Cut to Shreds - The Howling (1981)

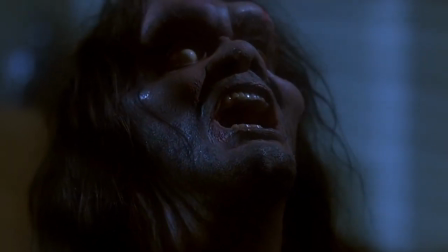It was a mixture basically in the close-ups of bladder effects, which were really great.
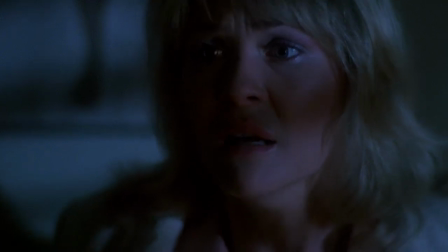Rob Bottin had been working with Rick Baker and I think they were developing and using a technology like this,
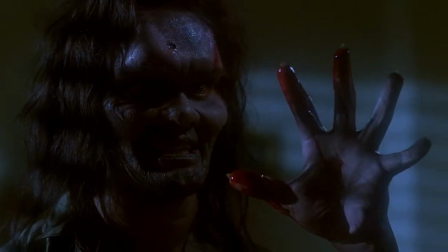which is one of the reasons why the American Werewolf and the Howling technologies, which, because these pictures came out, you know, around about the same time and then they reflect this technology so that's one thing the other thing is is actual mechanical heads where the actor is completely replaced by
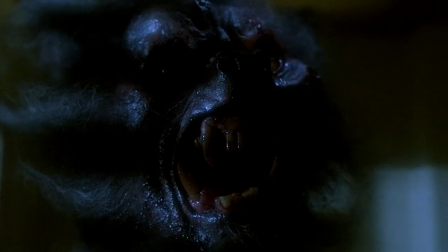a mechanical head for example if you see Eddie Quist transformation in the Holling and you see his
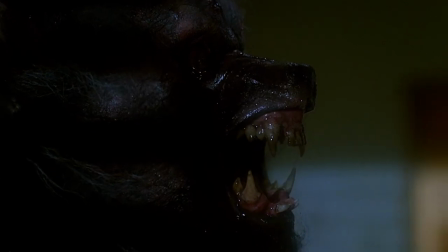snout growing and growing and growing and growing
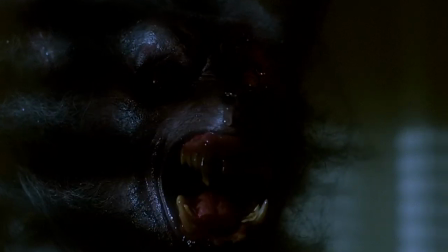that's a a mechanical head that was designed specifically for that moment And so we use bladder effects,
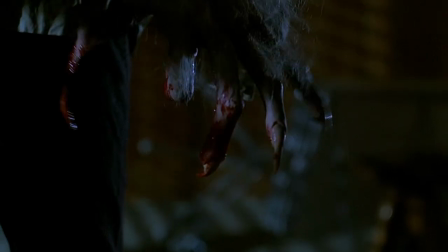we're able to cut away the hands, you know, maybe some nails coming out, which were mechanical as well, you remember those?
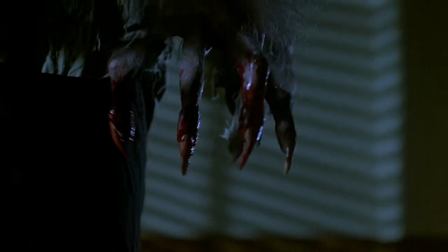Then back to, you go from the real actor to the hands, to the head, mechanical head, then you cut to another angle, a side angle.
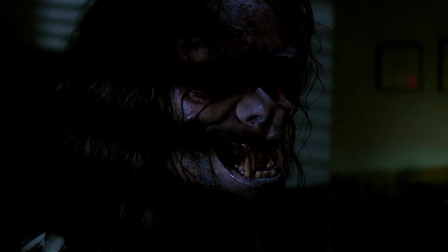So you have the snout coming out in a side angle, you've got eyes bulging in the front angle. So you have to carefully kind of edit all this stuff together and make it seamless, no dissolves of, no trickery.
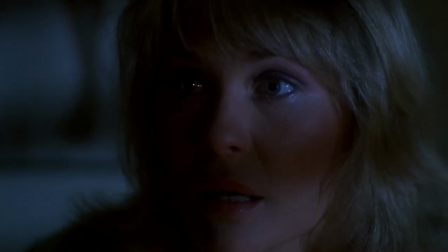It really looks like it's happening in real time but of course it's edited as well.
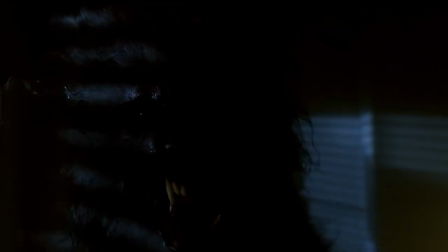But actually it's, I'm sure, the movie that you see is the movie that Joe wanted to make given, you know, our resources. I think he did a great job of transcending the resources and it was an international hit, spawning many sequels to which I would say none of which holds the candle to the original. But that's just me talking.
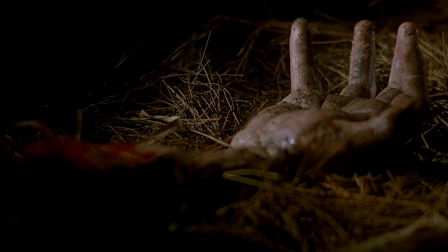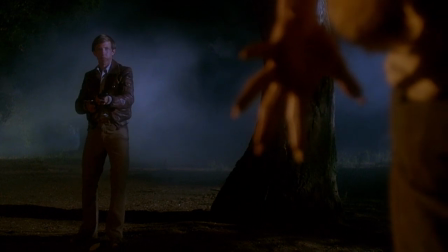So The Howling, great film. I don't know what else I can say, except I'm really glad I worked on it. I'm very proud of our collaboration on The Howling, and I think it's a wonderful film that stands the test of time very well.
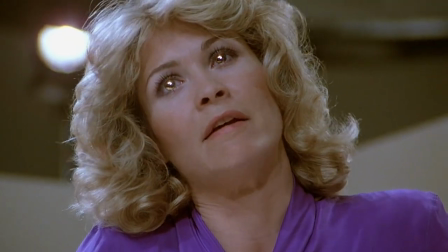It's a wonderful movie.